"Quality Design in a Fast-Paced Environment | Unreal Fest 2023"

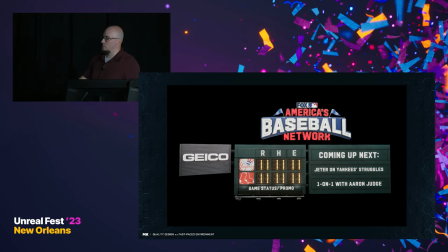[16:28]
We can turn that panel completely on and off. We can switch logos out where we have the stats. We can take all of that away and we can put logo plates in with scores if we wanted to. And then this last section over here with the headers, this is a 16 by nine format.
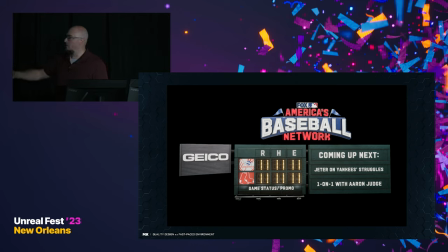[16:42]
We have a transitional effect that we could apply that would turn this into something where we could show replays.
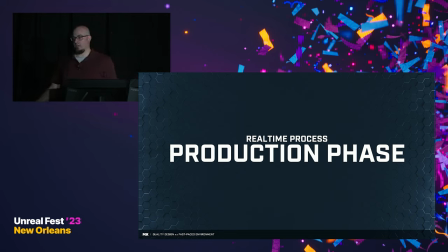[16:50]
So we've gone through that process. We've done our gray boxing. We have got our GPU renders. We've got them to approval. We've got approval. Now we're ready to build things. Now at the very beginning of this talk,
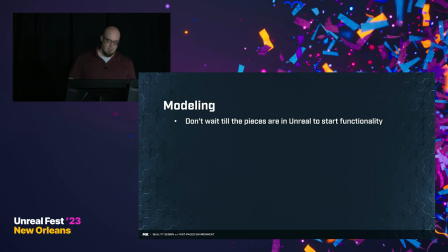[17:03]
we were talking about things being linear or not being linear, that that's not the way that we want to approach things.
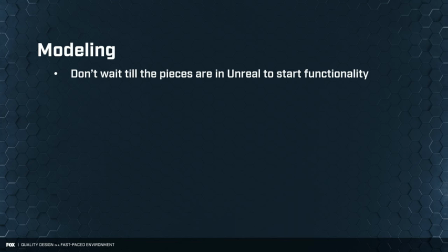[17:12]
But up until this point, and even after, if we're not doing something about it, the way that we're building this content is linear. And that can be really, really inefficient if we take that all the way to the end, because now we're gonna be putting time into modeling and then we have to do modeling before you can get into UVs,
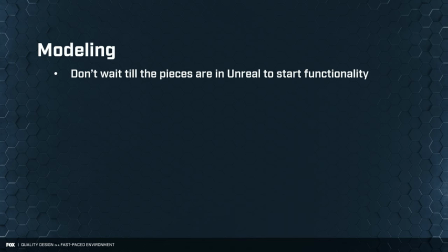[17:30]
you have to do UVs before you get into texturing, and so forth. And if you wait until you get all of these assets inside of Unreal before you start doing anything like functionality, you can really constrain the amount of time that people have to do that functionality and that's a really important part of the process and so we needed to figure out a way where
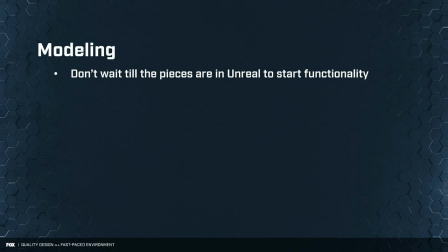[17:50]
we could start working in tandem with them.
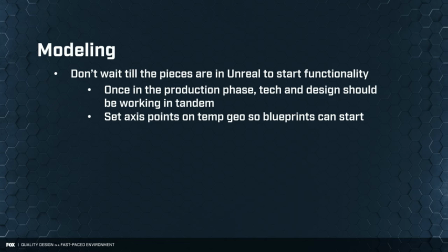[17:53]
And so one of the ways that we do that is once we're ready to start doing our modeling what we'll do is we'll take those assets and we'll figure out what our access point is going to be and then we'll provide the tech team with a temporary mesh that they can use either
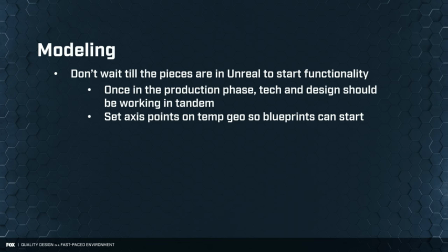[18:07]
as reference or they could use as a placeholder to start putting in their functionality as we're then taking those same assets and refining them and making them the final. And then once we get inside of Unreal, because the access points are the same, we can just swap them out for the final asset.
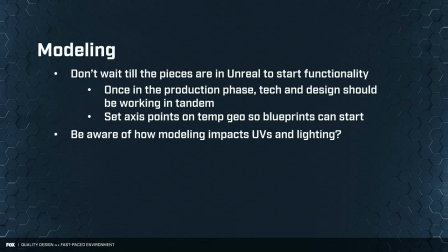[18:25]
But now we're in modeling, we're ready to go. We really need to start being aware of how our modeling impacts our UVs and our lighting.
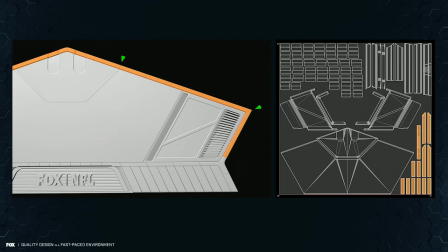[18:32]
In this example, when I was starting off modeling many years ago, one of the ways that I probably would have done that outer edge, that orange edge, it would just be one piece. But the problem with that, especially when it comes to UVs, is that now I have this, almost like an angular, upside down U,
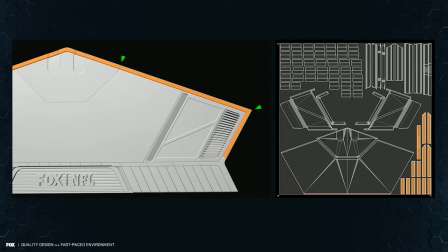[18:51]
that that could really start to take over my UV space in a way that really crunches down all of my UV islands and forces them to be smaller, especially if I'm trying to have consistency across my UV islands with how big everything is. And so one of the things that you can do to kind of help mitigate that, again, by thinking ahead,
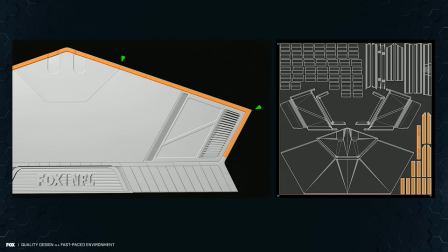[19:10]
is you can start introducing things like seams to break up these pieces a little bit more efficiently. And so by breaking them up, adding those seams, it gives me an opportunity to start cutting things inside of our UV software a little bit better.
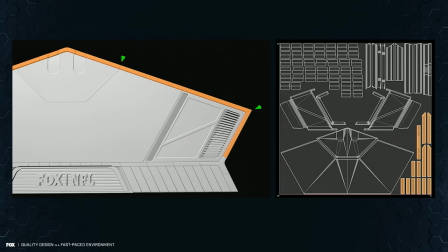[19:24]
And now I can have them in a more organized way that gives me a little bit more flexibility in my UV space for how all this stuff is laid out.
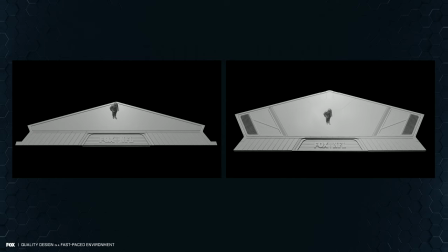[19:34]
This is the floor from our ins and outs scene. so on our left that's initially what we were we were doing and for when we were starting off we were just going to be having one one person jake laser was going to be in there and this was where he was going to
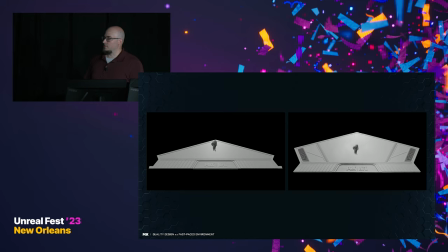[19:48]
be doing the ins and outs section second of the fox nfl show but as we were moving along we realized that we could transition that to having this be more of our generic set where we were going to have the entire talent cast which is up to five guys or possibly even more
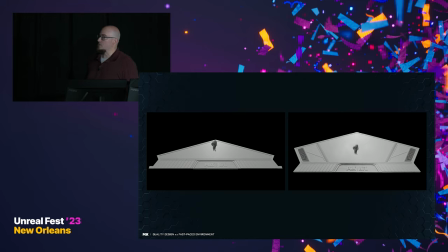[20:04]
depending on what we're doing, and we needed a little bit more space for those guys to be standing on. And so we expanded the footprint of that area. Well, once we did that, that ended up being a large area that was pretty blank, and so that's pretty boring.
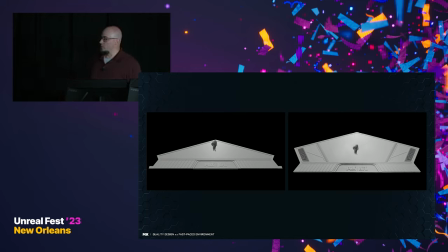[20:23]
And so we wanted to find a way where we could make this space a little bit more interesting. We didn't want to call it out too much, but still give it a little bit more interest and let the light kind of play over it a little bit more.